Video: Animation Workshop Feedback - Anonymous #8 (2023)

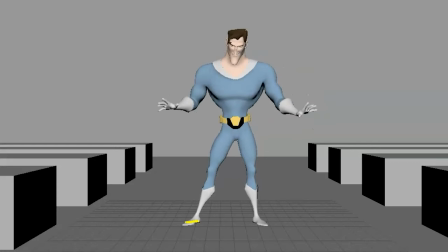and then it feels like hold on if your foot is here look at that you're straight back into the same pose don't do that you don't want to go a to b
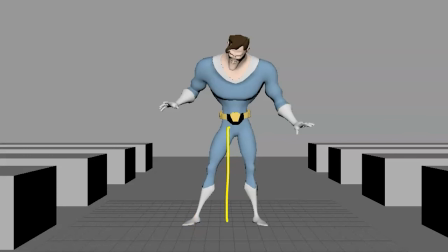back to a it would be a b c so your landing might be here again in a different pose you might even have a slight shift the thing that's confusing at the end to me and again you're doing
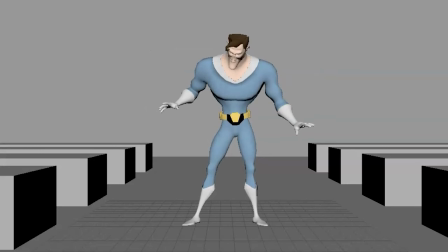look at that arms moving at the same time the head is a bit earlier that's good right so you watch this you go oh i like that see that's a good separation head first but then your arms are moving at the same time and they don't even they don't rest enough you have like a pop suddenly They pop down.
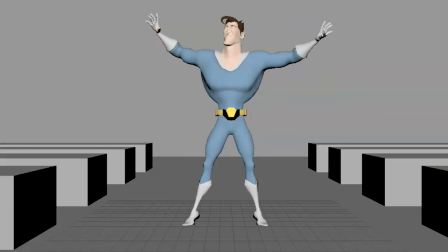They both go down at the same time. There's no asymmetrical timing there, you know, in your offset. They hit this at the same time. I don't know. It's just...
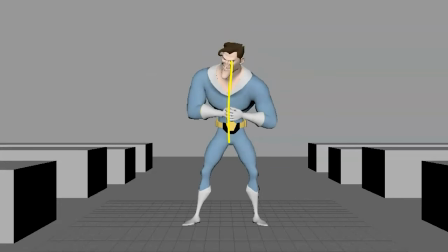And then you're bending your spine towards camera versus he might do this and take a step. And then you are into something where he's like that. And now you have a nice, you know, change in your spine versus anything that bends towards camera.
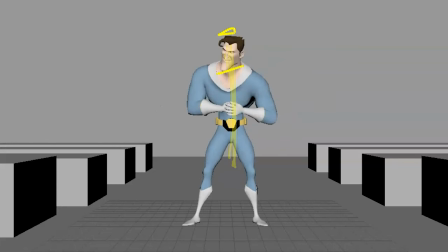We can't tell. you're just shrinking visually the height but
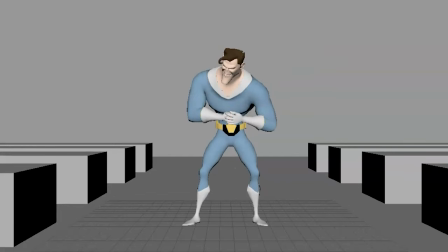we don't quite see the contrast in the spine and the c-curve that's just in terms of posing and camera stuff but the confusing thing is that he goes oh what's this okay
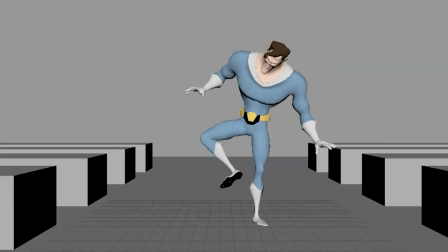huh now he's doing this like after we've all realized okay you got a costume on that's a pretty big thing of okay what's my foot so i'm expecting oh he's going to do something where he's gonna go you know something where he might lean over and go all right well
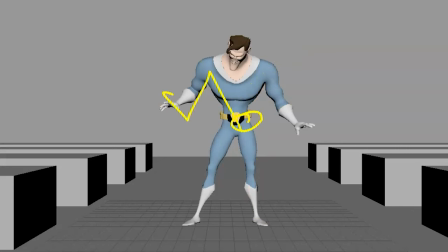I got what's up it's my leg here I'm gonna go back here and go I can stomp this with my super suit and that's what causes this it's totally confusing to me that he goes oh foot fist smash
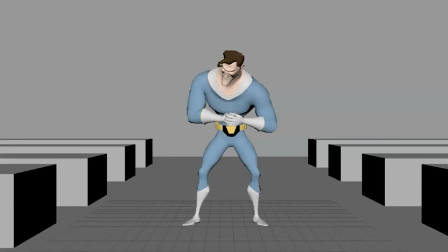that is super weird to me like that to me like he's gonna go like that
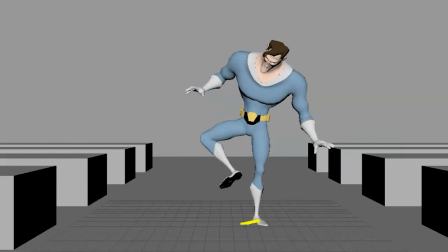and then he might even pivot off the heel in dramatic fashion bring out the leg like that and goes guess what guys i'm ready and then goes into like a sumo type of
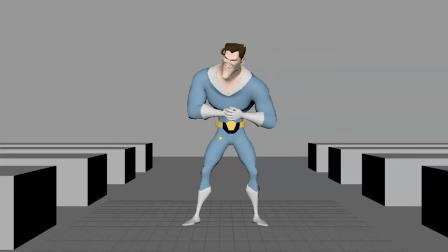shoot boom and then as he has this you know it's much more exaggerated where he's really really low and like
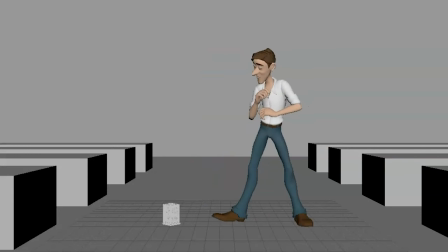type of stuff anyway these are my thoughts as always these are subjective
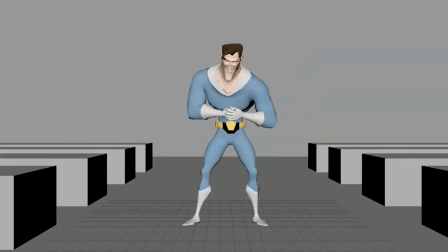feel free to take whatever you need but that's what i would tweak and change and again definitely better uh still room for improvement
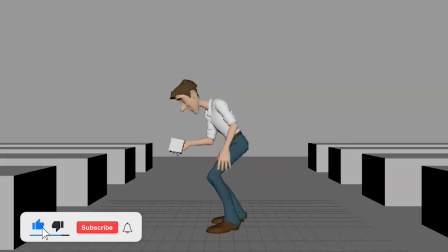you're getting better at it though so really really really look at what are the actions of the character what's the next action and where do you lead the audience's eye
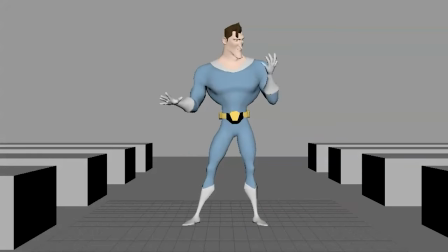to you know the body parts and everything that will make the the storytelling clear all righty thanks all right there's an email you can sign up you can start whenever you want you can submit whenever you want you get 16 submissions either way a like and subscribe would be awesome all right thank you